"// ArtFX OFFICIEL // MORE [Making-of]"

More is about an attractive young woman who decides to have surgery in order to correspond to the new beauty standards of the society.
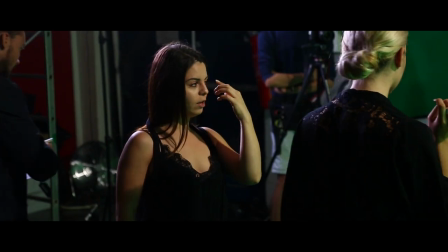Our goal was to dramatize this by having the medical procedures performed while our character was fully conscious. The lighting played a very important role.
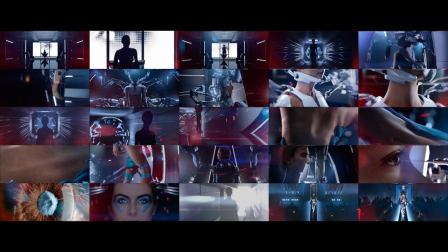First, to dehumanize our character by displaying her body as an object and second, to maintain the mystery around the operation and the deformations.
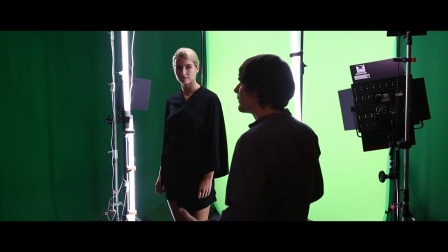Filming her walking on a treadmill gave us control over the lighting and minimized the resources and time for a realistic work cycle. For the modeling process,
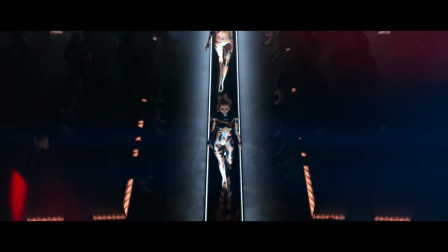I created a workflow between DADS 3D and Maya to have the flexibility to change the character, more finite as we needed.
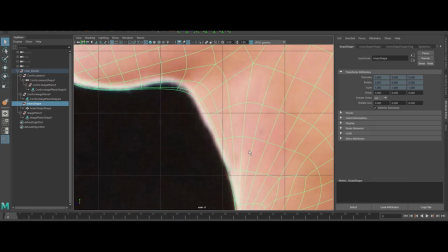This allowed me to control each body part procedurally and then use the
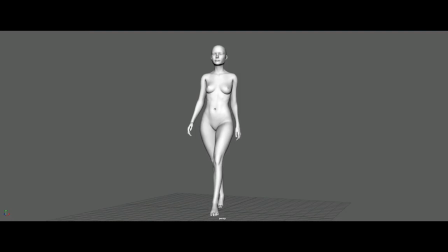formula to adjust some specific part of the shape and drive them back into Maya.
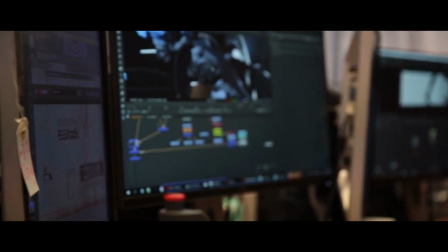In order to preserve some of the realistic, natural details on the face,
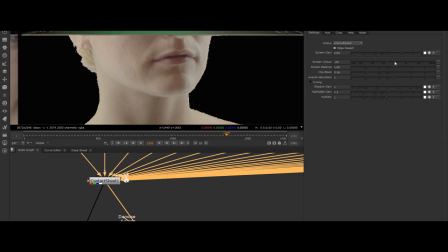we decided to attach the actress's face from the live-action footage to the CG body.
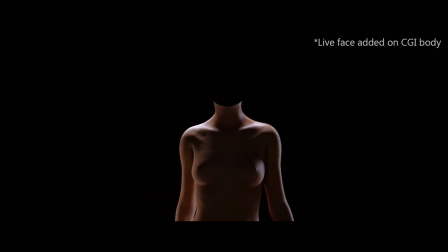So, I stabilized the head from the original shot in Nuke, and then used tracking to match the movement with the animation of the CGW. I designed the giant portals with the mechanical arms.
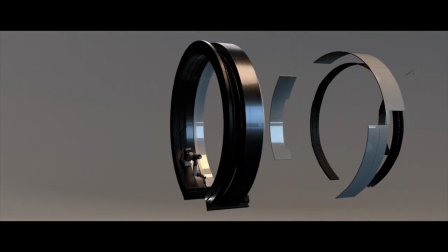The mechanical arms had to work on the micro scale and pierce the layers of skin without looking violent or shocking. We had a total of 16 mechanical arms in this scene, and the majority of them were visible in most of the shots. It would have taken a huge amount of time to have a clean and realistic animation, so I automated them.
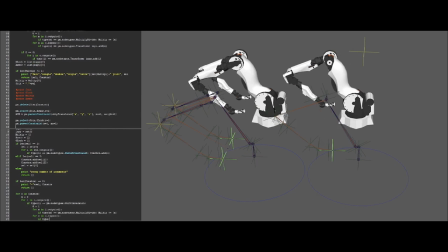I created a Python script to activate, animate and track the body with a single switch.
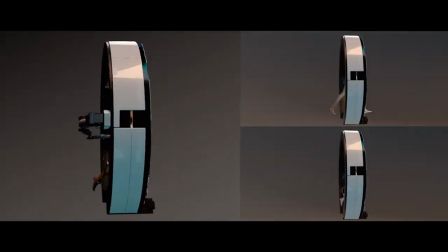Cyrille and I worked on the most logical and aesthetic way to articulate the arms in order for the modeling to be linked with the rigging. I came up with the idea of modeling the complex structure of the eye procedurally.
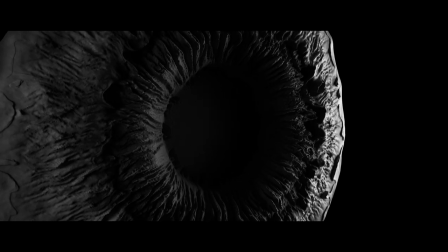I used terrains in Houdini for the inner shape and then I animated and sphere wrapped it.
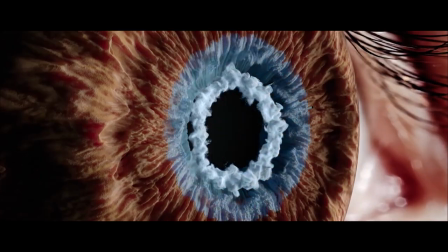For the light ring and the color spreading all over the eye, I played with particles,
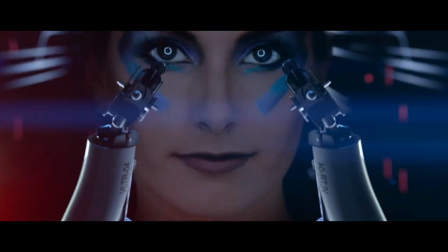forces and lighting to give more motion, character and life to the iris.
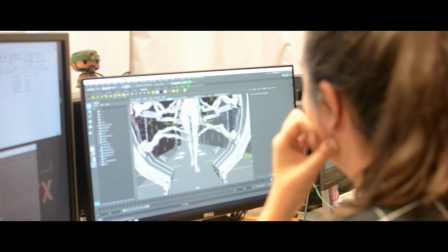We maximized our efficiency by working on multiple aspects at once. So while my colleagues were busy with the animation,
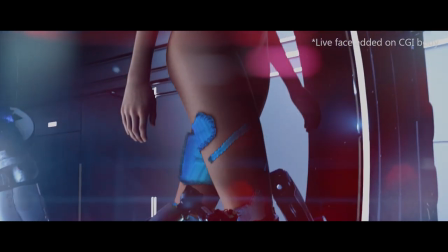I did the final transformation of the model by creating the FX for the final outfit based on Melanie Gillet's design.
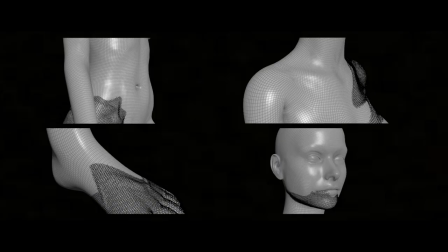I came up with a customizable asset in Houdini that automates the creation of 3D intelligent knitwear on a geometry.
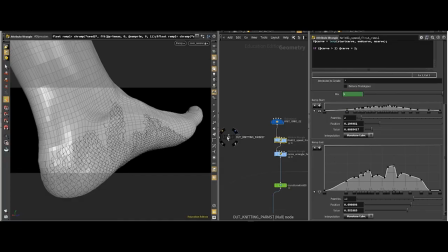First, I defined the type of knitting, and then I did different animation tests in VEX to build a less heavy setup. The last shot was challenging because it diverges from the artistic direction that guides the majority of the film.
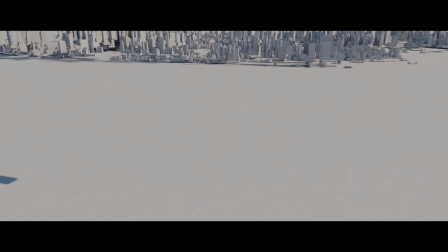My goal was to have the city evoke the ideas of invasiveness and aesthetic obsession.
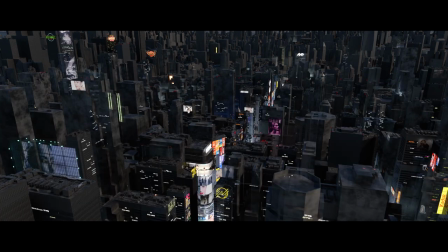Then, I worked to connect the exterior mood to the dimly lit corridor.
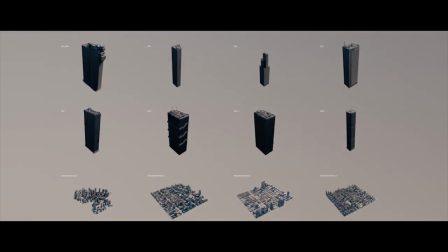The team also helped me by creating ads that were placed throughout the city.